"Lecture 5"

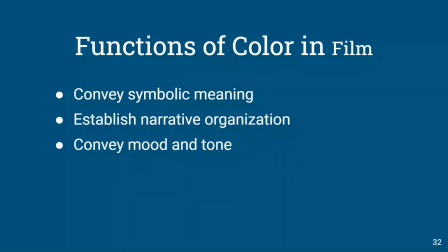24:39 All right, color is also really cool and something to think about. So the functions of color in film are many, but some to consider. They convey symbolic meaning. We know red can mean love, it can mean blood, it can mean danger, it can mean warning.
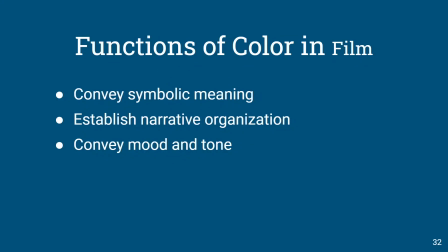24:54 It can establish narrative organization. One part of a film might be a certain color palette. The next part of a film might be another color palette. And it can convey mood and tone.
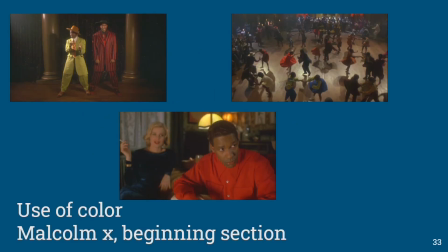25:07 So let's look at this from Malcolm X. If you haven't seen it, I highly recommend it. It's a little long, but it's really good. It's Denzel at his best. So at the beginning of the film, kind of the zoot zoot swing sort of time, we see these very vibrant colors, very lush, very saturated,
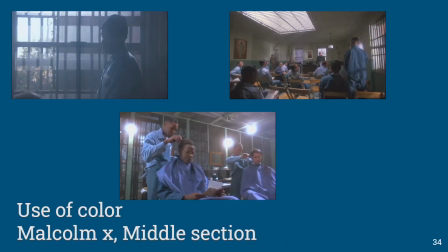25:27 very heavy use of color throughout. Then when his character goes to jail, we see a lot more blue and a lot more gray, very desaturated colors, very kind of mundane, cold. That blue is really in that cold spectrum of colors, so you feel this sort of lifelessness.
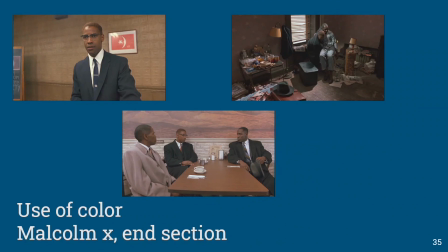25:46 And then as he I don't want to say reinvents himself, but has this rebirth of faith and becomes Malcolm X, we see more earth tones, more warm colors that kind of carry throughout the film.
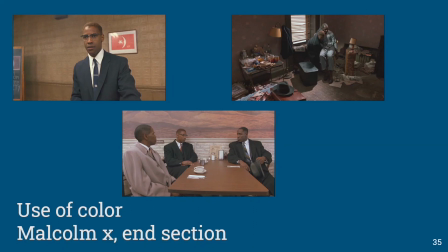26:02 So it sort of separates the film into their own tone, their own mood, their own environment. And it's communicated to us through our understanding of color.